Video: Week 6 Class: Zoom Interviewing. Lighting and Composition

This light's been around for 25 years it's actually this light is actually in the original santa claus when charlie's going to bed his dad turns off the light if you look it's this lamp they've been making it forever and the price has always been around 10 or 20 20 bucks so it's a it's a great deal um highly recommend that light if you're looking and actually then it's just a great life light let's you're doing a puzzle on a table you need an extra light you bring it over it's on a light down boom you're cutting a pumpkin you need some more light you're reading a book you want to move it by it's just the great light again not sponsored by ikea i buy them with my own money okay so um light bulb pretend this is a desk lamp again mine broke but what i'm going to basically do is i'm going to aim the desk lamp at if somebody has a white wall behind them or if they have this white piece of foam board would be even better but let's say they just say they have a white wall behind their computer. I can actually show you on the high camera how we're going to do this.
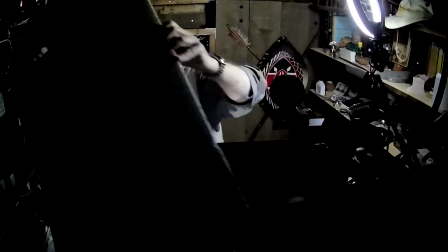(45:42)
Okay, so what I'm going to do, let's pretend this is here.
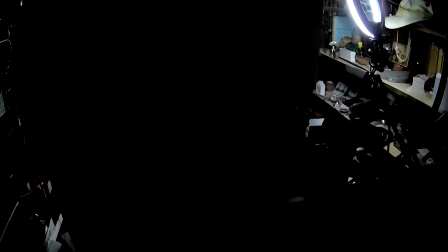(45:50)
Can you see what I'm doing? So let's pretend this is the wall. This is not going to work too. You're not going to see too much from that angle, but let's go back to, I think the only camera we can use is this one. Okay, so now I've got this set up here and what I'm going to do is I'm going to pretend that that's just my wall and this is what I've got is a desk lamp so it's sitting on my desk I'm going to aim the desk lamp towards this white piece of paper and
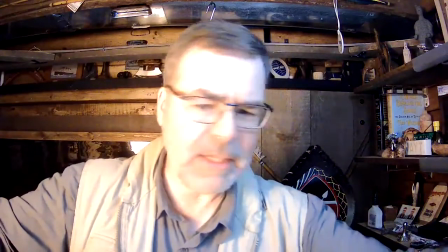(46:19)
uh let's see what we get I'm going to actually turn off the ring light okay that's off okay so that's
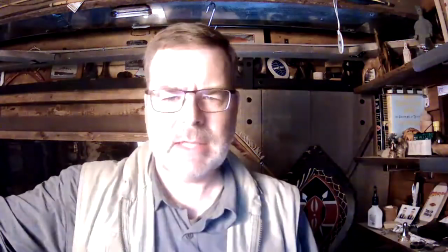(46:27)
actually just the backlight on the floor but let's turn this on and the camera will white balance and then I'm just going to move it around I'm kind of dialing the light I'm
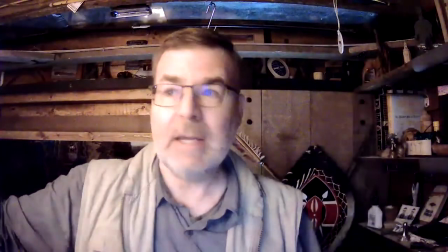(46:36)
changing the intensity of light by moving it and aiming it so just catching the edge of it but see if you move
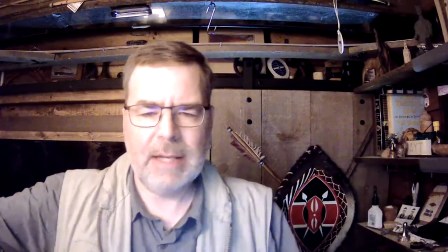(46:42)
it around see how it's adjusting the light you just play with it till you get it and it's actually pretty good and what you're looking at is the lighting in the
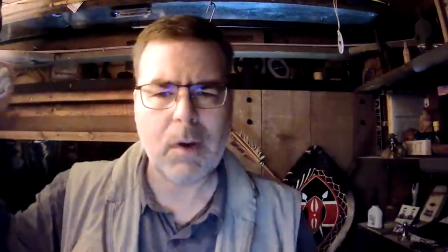(46:49)
eyes make sure there's no shadows what you don't want is like hard lighting see how the shadows in my face
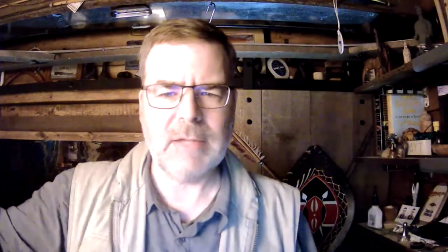(46:54)
I'm going to bring it around all right so direction of light affects the direction of the shadows.
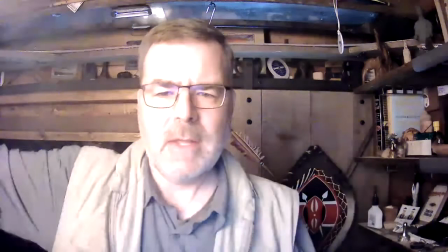(47:01)
See how low we're playing. Oops, we're hitting stuff on the ceiling. All right, so that's how you do it. Just kind of move the light around.
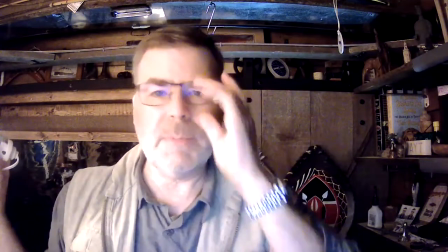(47:06)
The key is to have lights towards a person's face and diffused lighting,
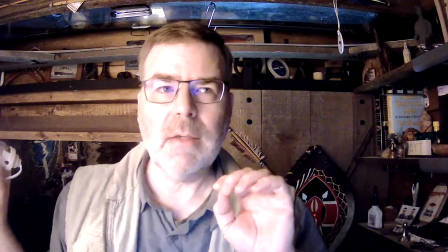(47:11)
I think, is much more enjoyable to sit under than direct lighting, right?
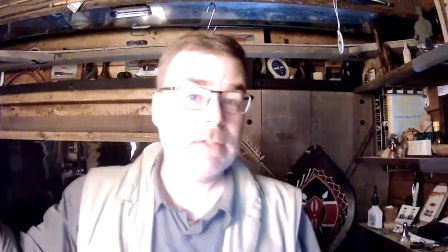(47:17)
Direct lighting is really unpleasant. Bounce lighting is great and it actually makes the person, I think, look better.
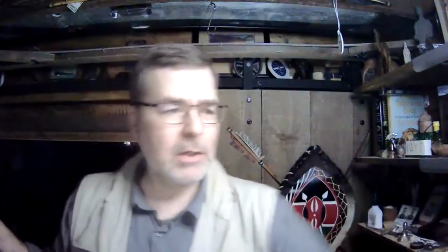(47:22)
All right, let's turn that back on. Oh, you can also see the color difference, right? See that?
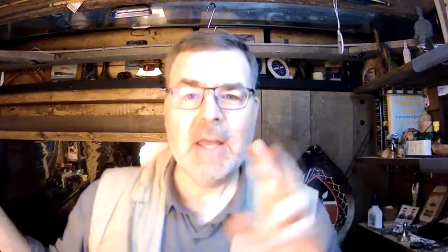(47:28)
See, this is very blue. This is very red. And then the camera. Cameras don't know how to auto white balance that.
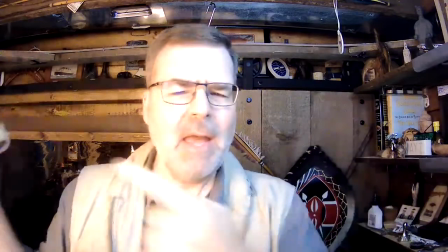(47:34)
It throws them off. So try to match the color up. That's just a simple pro tip. Hey, this is a warm bulb, but that's a blue cold bulb, right?
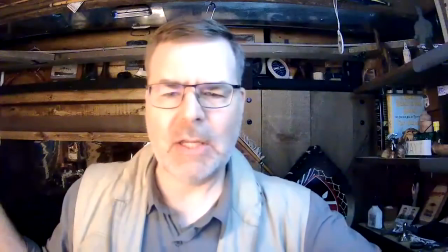(47:41)
So I would actually, in this case, again, change the light to match something warmer.
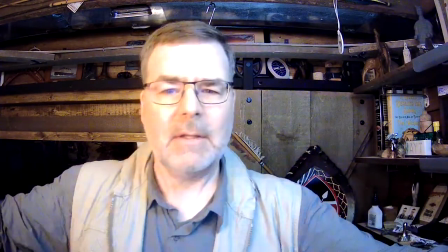(47:49)
So that's a match there, right? That's not a match. That's one is blue, one is reddish.
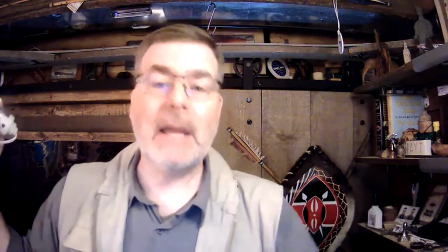(47:55)
And you want to dial in the same color right there like that. Pro-level lights like the one I have over there actually has the color temperature on a dial.
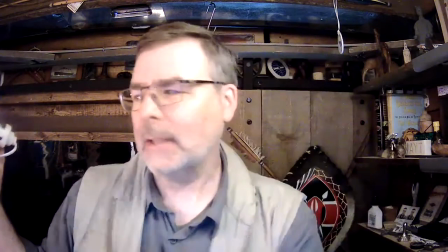(48:02)
So you can set it to 3200 or whatever. You can actually dial in the color light if you want. Oops, sorry about that.
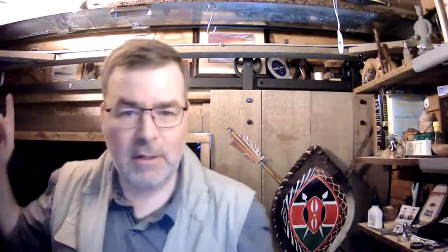(48:09)
And the other thing I can do with this clamp light that I love is I can just bounce it off the ceiling. Right. And then I can play with the light that way.
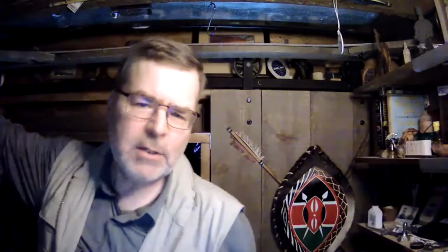(48:15)
That's the other thing I can do. So I'll show you what it does. When I'm trying to do lights, what I'll do is I'll turn the light on and off and see how it affects my picture.